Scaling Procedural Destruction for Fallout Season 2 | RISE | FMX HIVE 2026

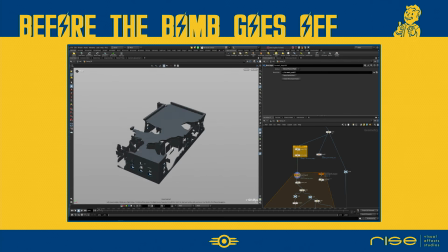13:08 It already has some nice details, but when studying our references, it was clear that it still lacked that true messiness of a destroyed city.
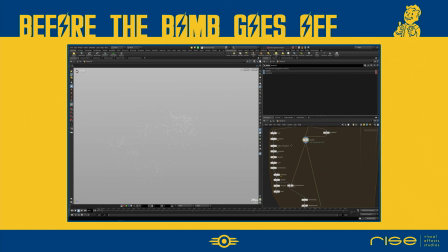13:15 The holes in the roof in particular looked a bit too clean and simple. So we applied a Voronoi fracture setup strictly around the roof breakups.
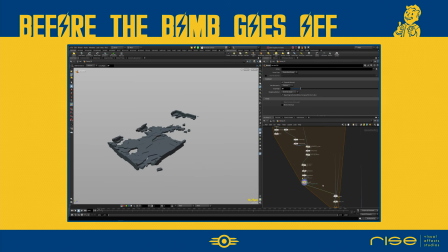13:24 Adding this more detailed fracture pattern and sun noise instantly made it look way more realistic. As a last step, we generated additional micro details like cables, splintered wood, and twisted metal parts.
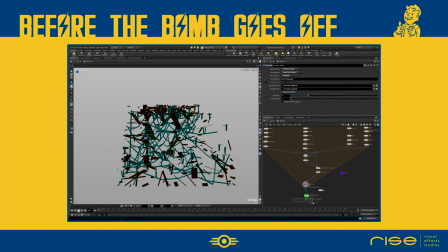13:36 Those micro details helped to sell the scale immensely. The most heavy destroyed buildings also received big procedural piles of rubble exactly where the roof would have collapsed.
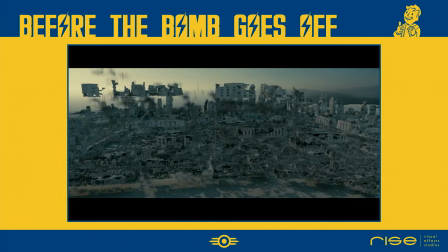13:47 All of this combined with a few more scattering passes for details like rusted cars and street lamps, and voila, we have our destroyed version of LA.
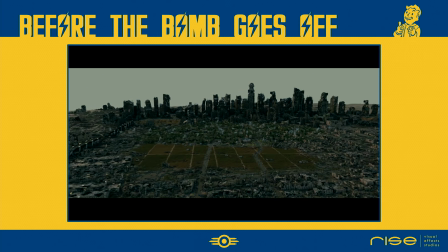13:55 For the deep background, we were able to reuse the destroyed skyscrapers we built for season 1,
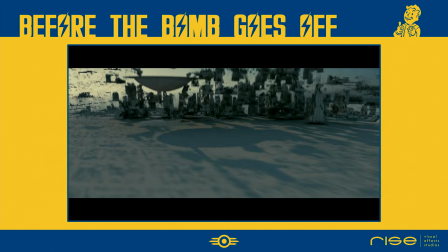14:00 arranging them to closely match the actual silhouette of downtown LA. But to really sell the scale and make the city feel alive,
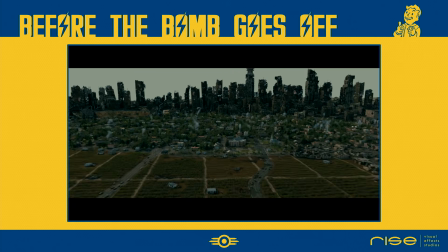14:09 or at least like a living ruin, we added a dedicated FX layer to the city.
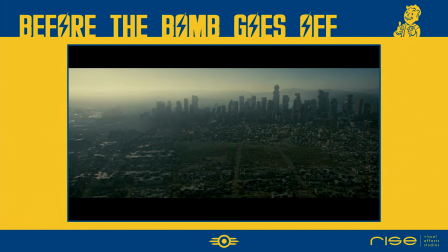14:14 This included several smokestack simulation and various atmospheric effects like drifting dust and localized smog.
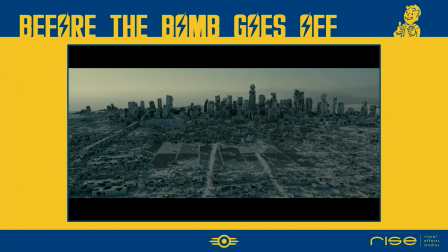14:21 Even though they are subtle from this distance,
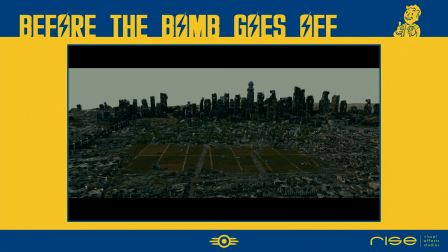14:23 having that secondary motion and those atmospheric layers helped tremendously in breaking up the CG silhouettes and giving the whole environment a sense of depth and air.
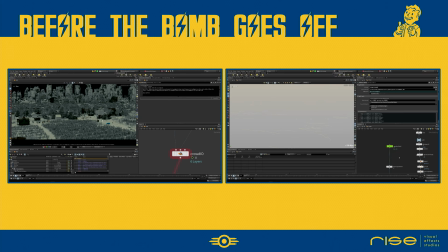14:33 And finally, not to forget the crowd. For this camera distance, they aren't the main focus, but they add a really nice layer of life to the city, especially when you view it in 4K. This was actually the first time we used our brand new USD crowd system, which I just showed in the beginning. For this specific shot,
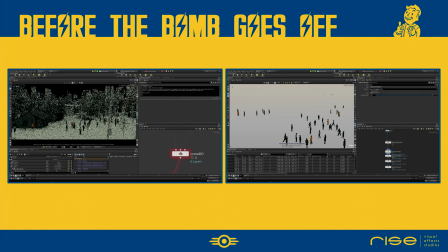14:50 we used it in a very basic way, but we have some projects in production right now that are really leveraging its full power. In SOPs, we can load all agents and animation variants with one node, keeping all the USD attributes to render them after the simulation as a USD skeletons with Karma.
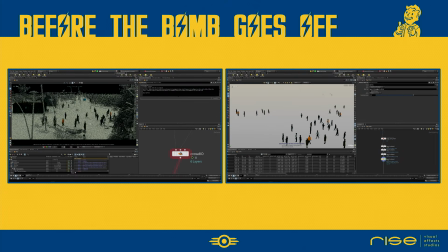15:06 For the sim, we just use the SOP crowd tools here, as they make it so fast and easy to set up a basic crowd. But since this talk is not about the new crowd system, let's move on to the next topic. Explosions.
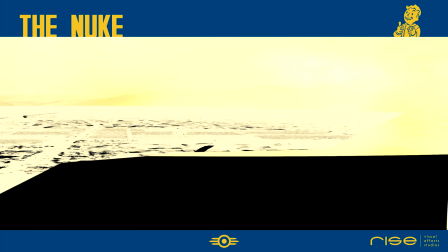15:21 After we established Shady Sands as a nice town to live in, the next step obviously was to blow it up.
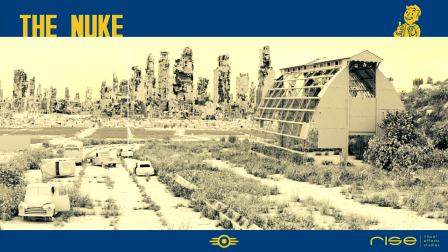15:27 So in comparison to the aerial shot we just looked at, the camera position for the nuke was quite different.
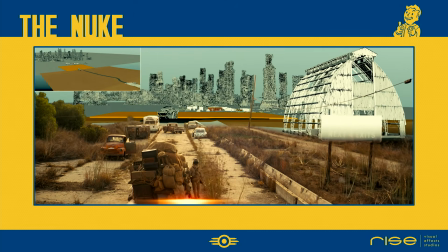15:34 This was actually an extra challenge, because the client wanted to show that we are on a hill looking down at the city.
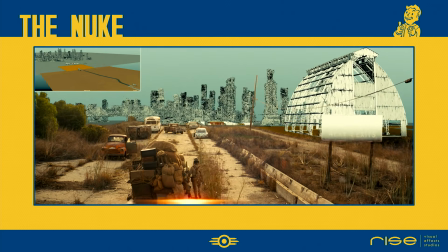15:41 Finding the sweet spot between background visibility and selling the height of the hill took quite a few iterations. In the end, we cheated the ground of the foreground hill to slope away a bit faster, just to clear enough of the background to see the scale of the blast.
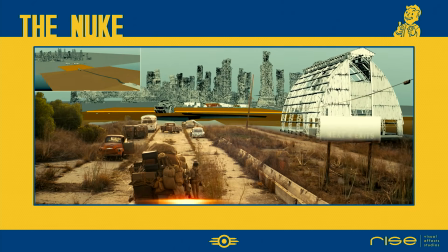15:56 Because of this very different angle, we couldn't just reuse the exact layout from the aerial shot.
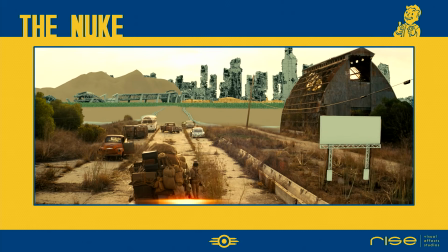16:01 We had to rearrange the city for this specific frame, so the city center, the cornfields, and the ruins were all readable.
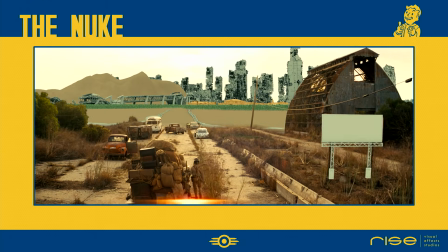16:08 For example, the area of the cornfield had to be scaled up significantly just to make it register from this high angle perspective.
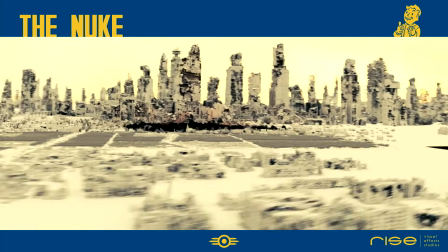16:16 But enough of layout tricks, let's talk about Pyro.
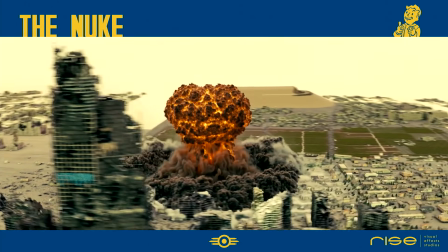16:21 For the actual mushroom cloud, we were able to leverage our setup from season 1, as the showrunners were already happy with that look.
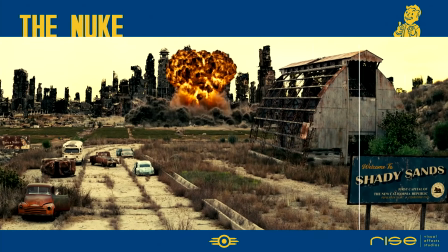16:28 However, since it was much larger in frame this time, we used a machine learning-based approach to add detail to the rolling smoke.
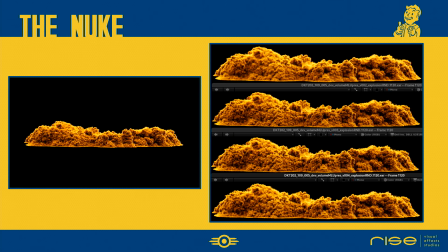16:36 Our FX supervisor, Christian Rosenbusch, did some deep R&D on the ML Upres options in Houdini. For the rolling smoke, it worked beautifully. We did run into some flickering issues on the mushroom itself, though, likely because it was heavily retimed. So we decided to use the ML Upres only for the rolling smoke.
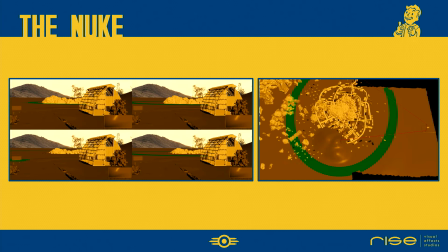16:57 For the shockwaves and secondary effects like flipping cars and reacting vegetation, the first step was getting the timing improved. To iterate as fast as possible, we used a proxy setup with simple geometry to show the client different speed options.
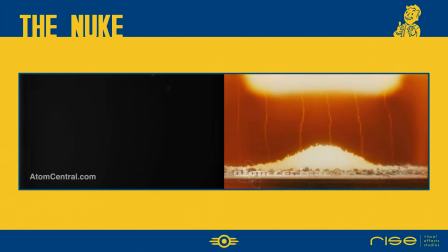17:12 When you look at archival nuclear references, that initial shockwave is incredibly fast and has a very specific back and forth vacuum motion.
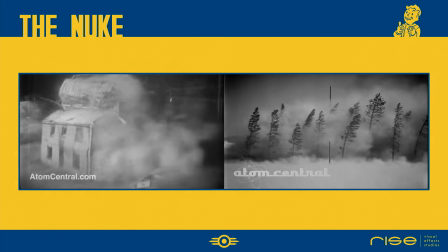17:19 As always, the reference is key.
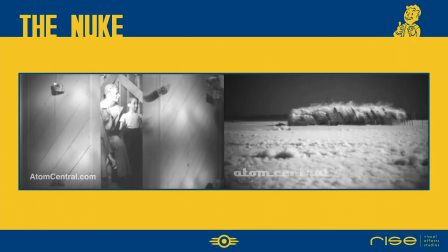17:22 Even so, to get a visually readable result with enough impact, we ended up using a nonlinear shockwave speed.
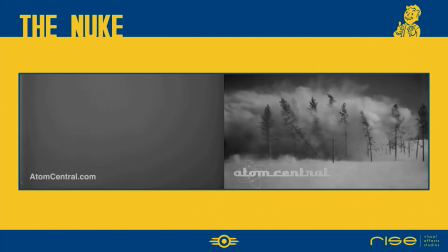17:30 It had to travel a huge distance to reach the camera,
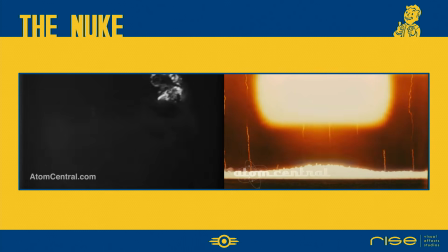17:33 so we actually slowed it down as it approached the lens, just so that the audience has a chance to see it.
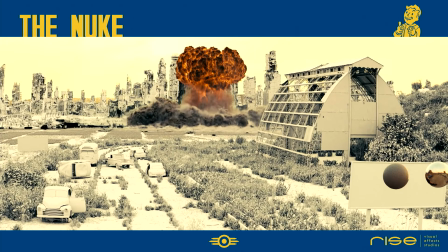17:41 Because the foreground in the plate was static, it was clear we had to replace almost everything.
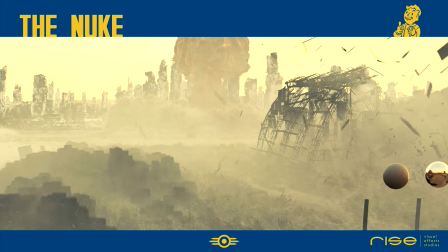17:46 Originally, we hoped to keep the cars from the plate, but in the end, we replaced those as well to properly sell the impact of the wave.
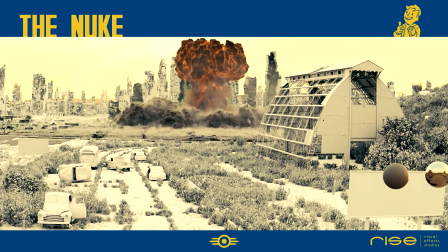17:53 Our FXCD, Luca Shipman, set up the shockwave for the background and the foreground vegetation simultaneously.
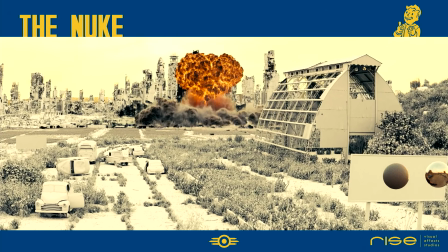18:00 Since the layout was being refined for weeks while FX was already running, we had to keep the setup strictly procedural.
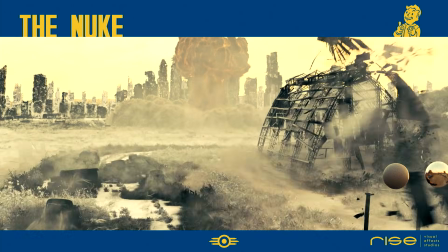18:07 The distant shockwave is a combination of volume noises rushing over the geometry and
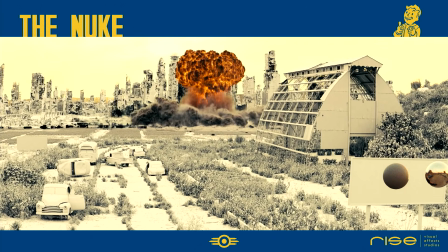18:12 rasterized particles emitted from surfaces to avoid a 2D look and add micro swirls.
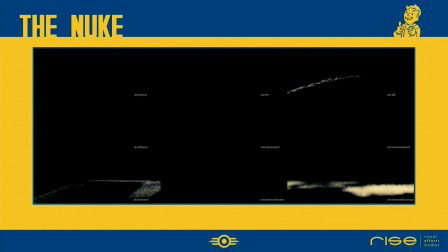18:18 The foreground, however, is way more complex. It consists of about 10 individual simulation layers, multiple pyro passes for dust, particles and sand debris, and RBD sims for bigger elements like fence posts and sticks.
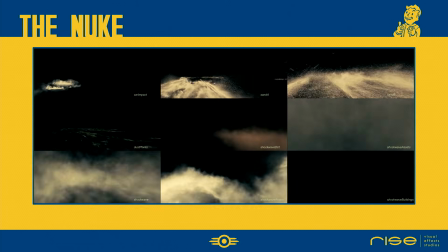18:31 The barn was a simulation on its own, handled by our project FX supervisor Jens Martensen.
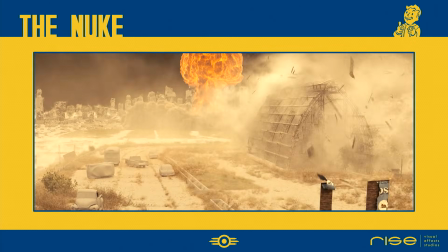18:38 He added custom constraints and bending to the metal parts so you can really feel the weight of the structure as it breaks apart.
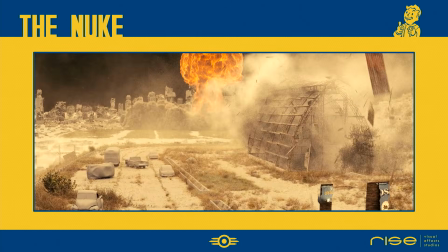18:44 Same for the wooden sides in the foreground. Thanks to our USD workflow, it was no issue to work in several different FX scenes for one shot. The lighting artist just gets all those updates pushed into their scene automatically.
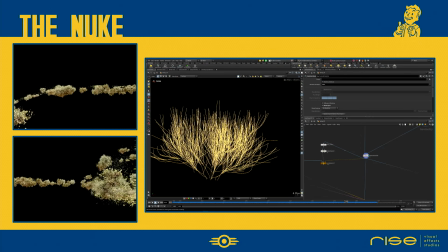18:59 I want to take a closer look how we handled the plants. Doing a full sim for every blade of grass would be way too heavy.
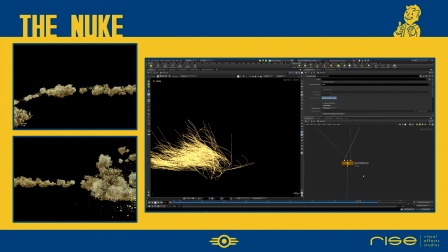19:05 So Luca separated the vegetation into larger and small. For the bushes, we exported the skeletons from SpeedTree and run them through a Vellum hair sim.
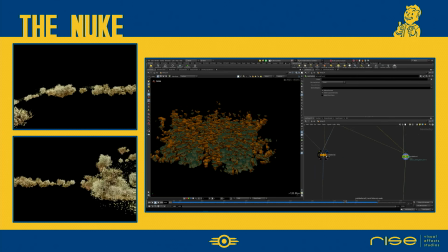19:14 The sim is extremely fast because it's just lines. We then used a joint deform to apply that motion back to the high-res captured geometry.
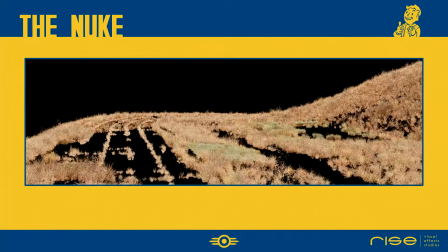19:23 But I really love how the smaller plants were approached. Instead of a simulation, Luca created a procedural animation setup.
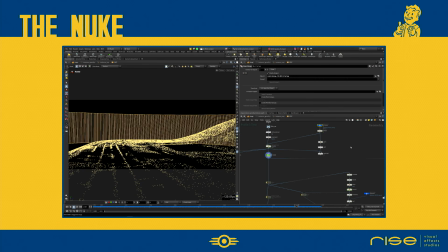19:31 We extracted the points used for the instancing, including the orient attribute.
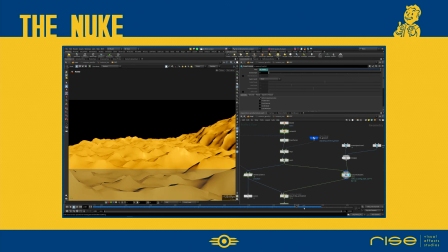19:36 But a simple noise wouldn't create that natural rolling wind look. So to get a natural motion, he actually used an ocean spectrum. We transferred the motion and noise patterns from the spectrum to the points and multiplied that with the orient.
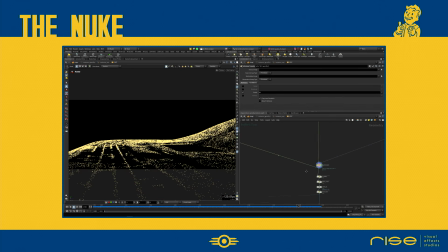19:50 The entire activation and strength of the effects were driven by procedural mass that defined by the shockwave timing. By using this approach, we were able to keep all those small plans as instances, which made it incredibly efficient for caching and rendering, since they could all share the same memory.
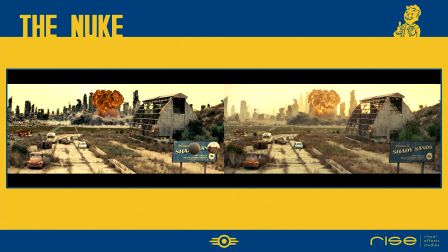20:07 All these layers put together in Deep, and our comp lead Yannick Walzer and the rest of the comp department,
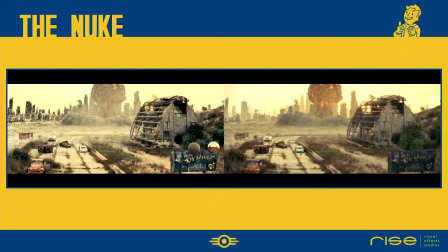20:12 supervised by Michael Lankes, did a fantastic job bringing it back to the look of the original plate.
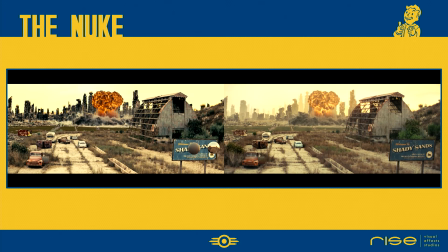20:18 In total, 2 FX artists worked on this for nearly 2 months.
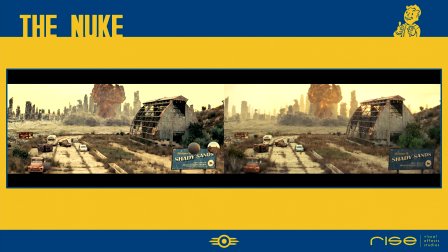20:22 Without the legacy nuke asset from season 1 to start from, it would have taken much longer.
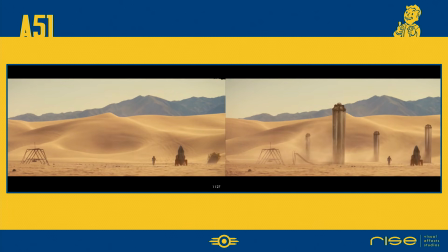20:29 Next, let's take a look at the Area 51 reveal sequence. When I first heard about this, I was incredibly excited.
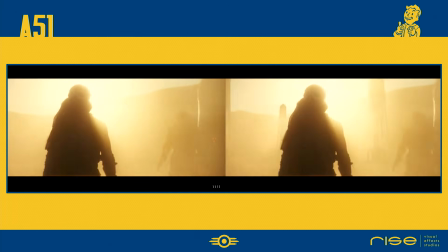20:35 It added another major challenge to our list, large-scale sand simulations. What was great about this sequence was also the plate photography.
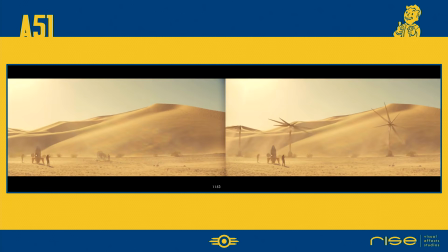20:43 Even without any VFX, the plates looked amazing. This is one of the things I really love about the Fallout production.
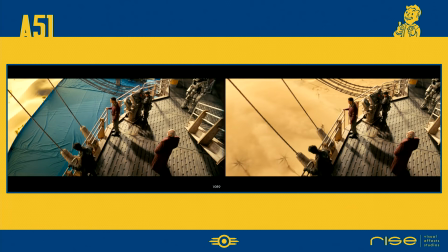20:49 They try to ground everything in reality by shooting on location wherever possible, rather than just sticking everyone in a green screen studio.
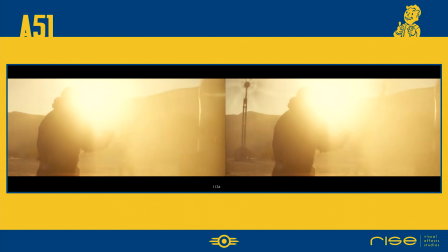20:56 It adds a level of grit and realism that is really hard to fake.
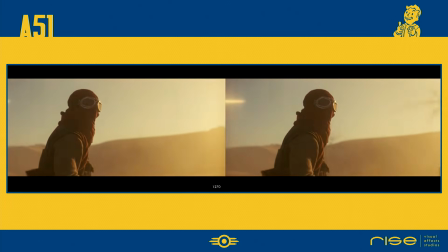21:02 While this sequence consists of several shots, I want to focus on the 2 most important ones for the reveal.
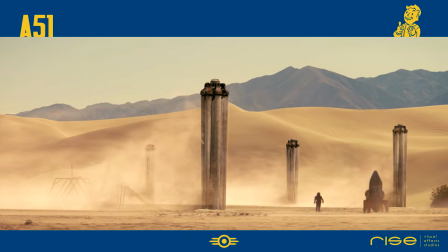21:08 The first moment shows the giant rotors here, which eventually blows the sand away, emerging from underneath the desert. The design of these rotors took some time, but let's look at the FX setup built by our TD Levin Wunder.